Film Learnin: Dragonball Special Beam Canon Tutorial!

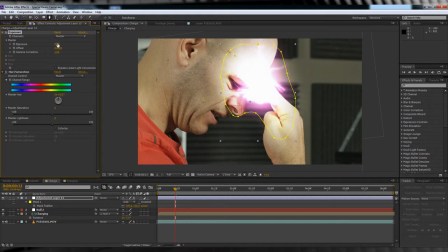[4:09]
Okay, time to change those settings. Firstly in the exposure, let's crank it up to at least 2 to get a good blowout of the light. From there, move down to hue and saturation and let's crank that dial until we find a good match for our lightning charge. I'm also going to turn down the saturation so it doesn't look too over the top.
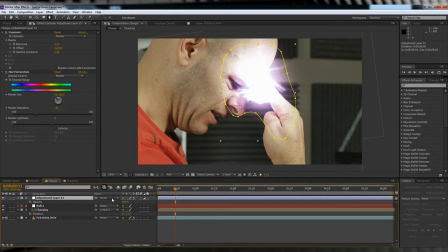[4:26]
Now since the beam charge happens over time, we don't want this adjustment layer to be visible from frame 1. So let's hit T to bring up opacity, hit the stopwatch and crank it down to 0. We'll then move forward say 10 frames and crank it up to 100.
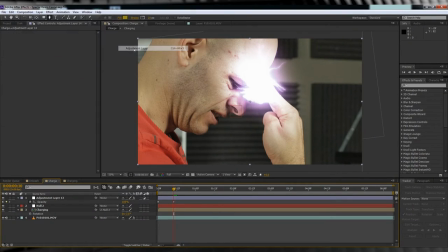[4:43]
Our last step on this shot is to add one more adjustment layer. We'll then head to Effect, Generate and add a light raise.
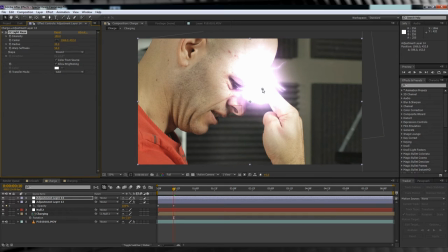[4:50]
Let's move it into place and then change some of the settings, because as you can see, it's blowing out our image a little too much. So let's tweak it. we'll change the intensity to 13, the radius to 278, the warp softness to 21.
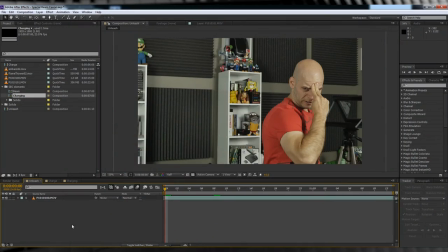[5:04]
We've charged up our beam. Now, let's unleash it. Now, let's add our charge to the next shot using roughly the same procedure.
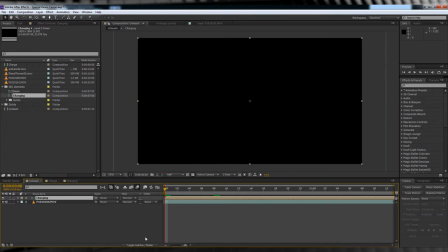[5:12]
Let's drag and drop our charging layer in, changing the transfer mode to screen.
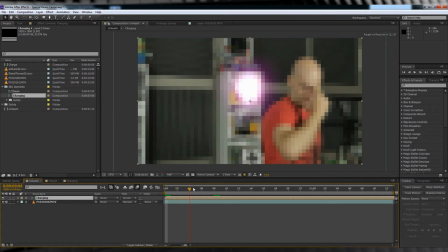[5:17]
Before we start our position animation here, let's trim those first 10 frames off this clip, and we no longer need them. This time, we'll scale and position it into place. Let's hit the stopwatch on position, and instead of tracking, let's animate the position frame by frame, as a track isn't going to be that easy with the amount of movement we have here.
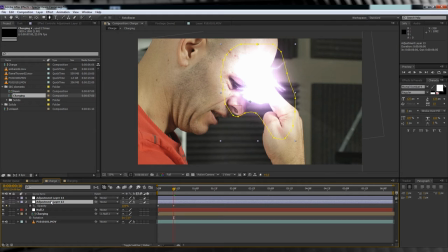[5:38]
When you're done, let's grab our exposure slash hue and saturation adjustment layer from the other comp, copy it, and paste it into this one.
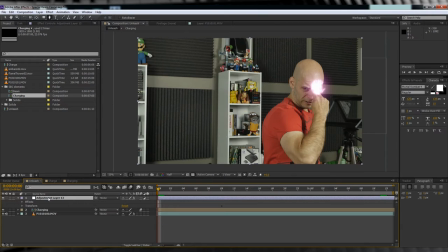[5:45]
We'll then collapse the mask settings and delete that mask. While we're there, let's also delete that opacity animation.
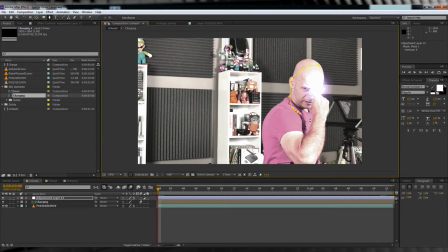[5:51]
We no longer need it. From there, let's grab the pen tool and draw a new mask around our hand, and then feather it out around 100 pixels.
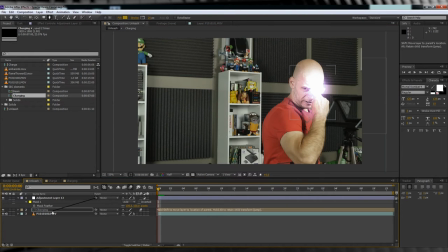[5:58]
Let's then parent the adjustment layer to our charging layer. We've now avoided more animation.
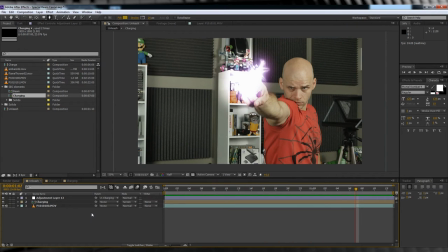[6:04]
Yay! So here's where things get really hard. I'm just kidding, this is super easy. In our download pack folder, guys, you'll see a comp called Beam. Let's open that up.
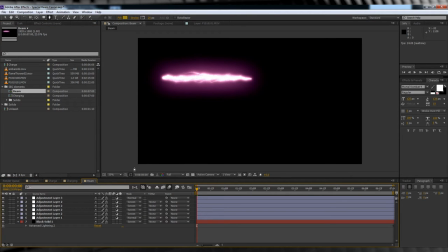[6:14]
Now guys, I want to explain a little bit how I modified this lightning to more resemble a beam. If you notice here, we have a drop-down menu called Expert Settings, and since we're all professionals here, let's collapse that down and I'll show you two settings in particular.
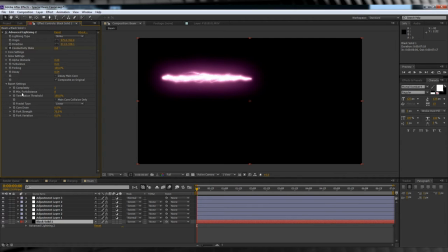[6:28]
One is called Complexity, and one is called Minimum Fork Distance. If I turn off all of the adjustment layers, you'll be able to see this way better.
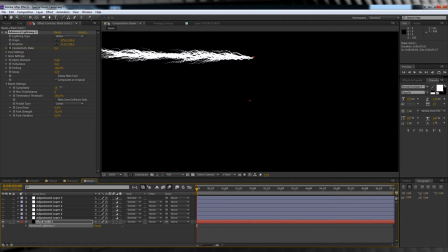[6:36]
Our complexity is set to 3. If I crank that up, you can see it begins to resemble stereotypical lightning, all jagged and whatnot. Crank it back down and it gets all curvy and smooth. Now, our fork distance is set to 8 at the moment. This is the lowest it can go, and see how it looks like strands of hair?
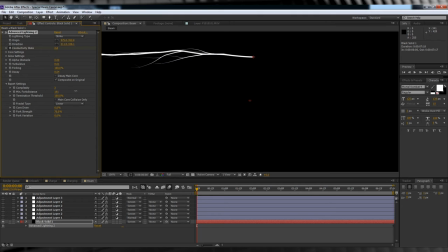[6:54]
If I crank that up, you can see that it elongates those strands, separating them further apart. So by cranking both of these settings down, we take our lightning from all snap and crackle to a smooth beam. Pretty cool, eh? Anyway, let's animate this thing.
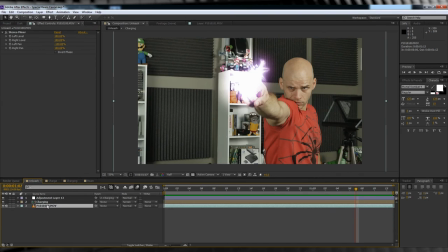[7:08]
We'll jump over to our beam comp, copy the footage, and then paste it in and drag it to the bottom of our comp.
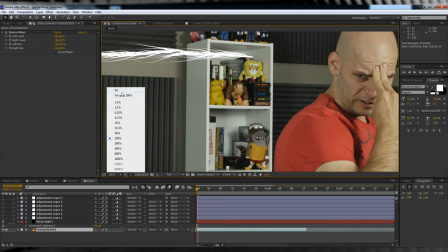[7:15]
Let's then scrub to just after the point where our actor unleashes the beam. Just a couple of frames will do.
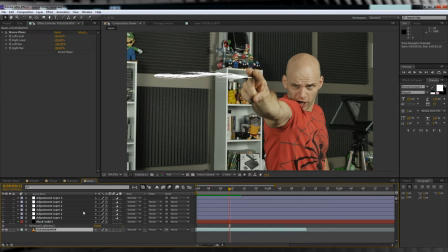[7:20]
Line up where you want the beam to be by moving the origin and direction.
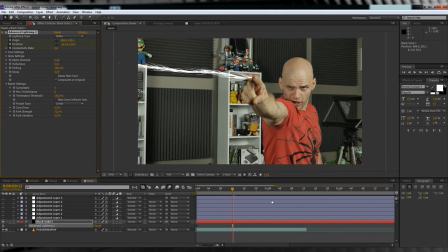[7:30]
That looks pretty good. Let's then hit the stopwatch on origin and direction, head to the end of the comp, and then drag that direction way out, and I mean way out.
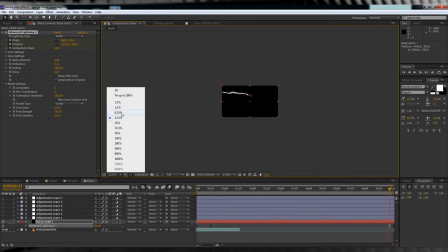[7:39]
We want to give the impression that it's going a long way. We'll then scrub to the point in the footage where we unleash the beam.
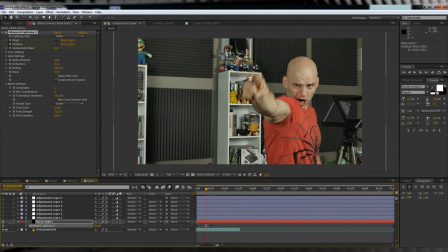[7:46]
We'll then drag the direction on top of the origin so that our beam disappears. Let's check out a preview now. Not bad. But we've forgotten one thing. It can't be a special beam cannon without some sort of corkscrewish pulse, right? Right.
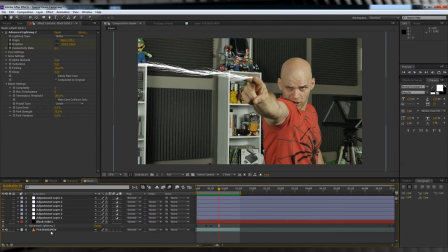[8:00]
So here's how we do that. Firstly, delete our footage straight from the comp. We don't need it anymore.
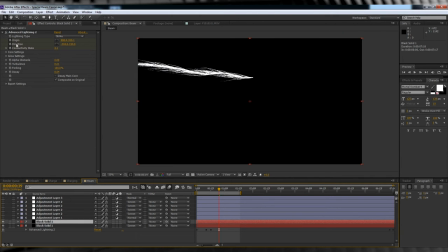[8:06]
Let's then copy our solid containing our lightning effect, unclick the stopwatch on origin and direction, and let's change some settings.